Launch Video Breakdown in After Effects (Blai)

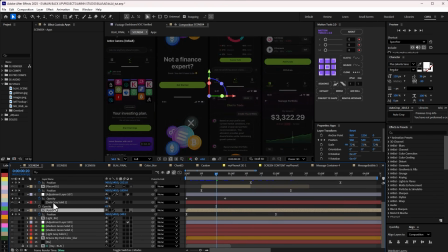1513s
And of course I added some background with reduced opacity to make sure that it's not contrasting with the main thing I really want to show. And I also added adjustment layer with Gaussian blur to blur it out, so it gives me that depth of field.
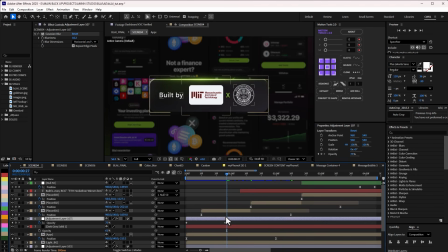1527s
So by uncheck this is what I have all together. And of course you guys know I get to achieve this already, and that's basically what I did here as well.
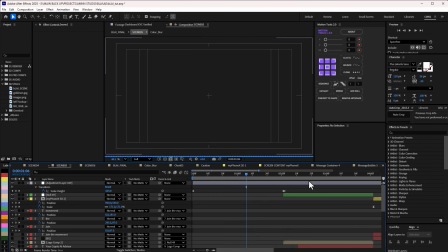1536s
Just cut straight to this, to the last scene here. And these are just simple position animation with the text.
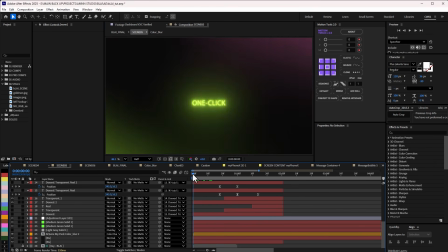1544s
So let me do half, make sure that this is like this. So these are just simple position animation with deep glow animated on it. So the client insisted that needed this particular frame because it wasn't there before.
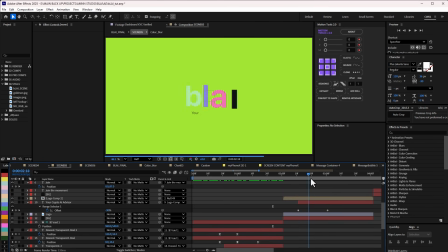1558s
And of course, cut straight to this particular one, which I've already done before,
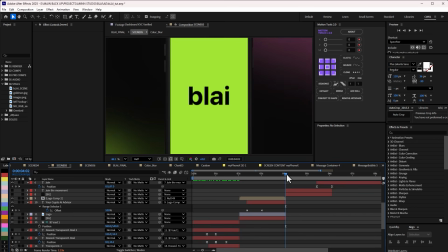1562s
and I added this text under, and cut straight to these as well.
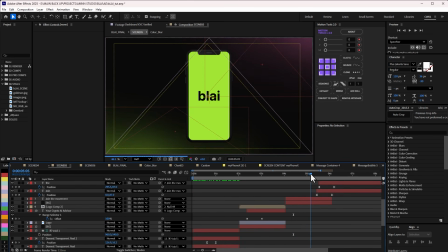1567s
And we have the app, practically all I've done from the beginning, just showing you again.
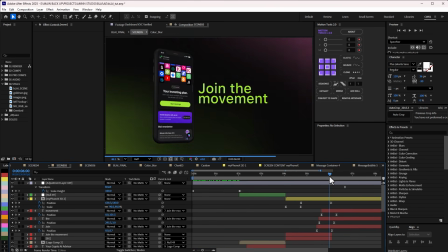1572s
And then I have this join the movement right from the side. So this is how I get to achieve this.
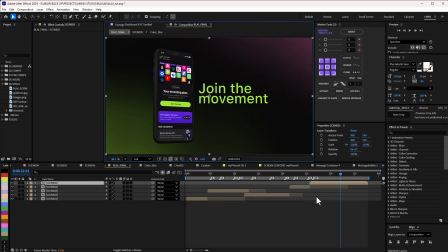1577s
If you think maybe I was going too fast and maybe I missed some things, I would advise you get the project files and then you're able to learn more. Right? Thank you. I really hope you do enjoy that. If you do, kindly let me know in the comment section and I'll be happy to respond to that. And also the project files will be in the link in the description. Make sure you do check it out. If you feel like maybe I went too fast or there's some things I didn't explain well, I would advise you get the project files. If you do get project files, you'll be supporting me, for me to create more videos like this, and I really appreciate that. So make sure you do check that out. And don't go yet. I'm pretty sure YouTube is going to suggest any of my videos to you, so make sure you do check that out as well. All right guys, till next time, see you.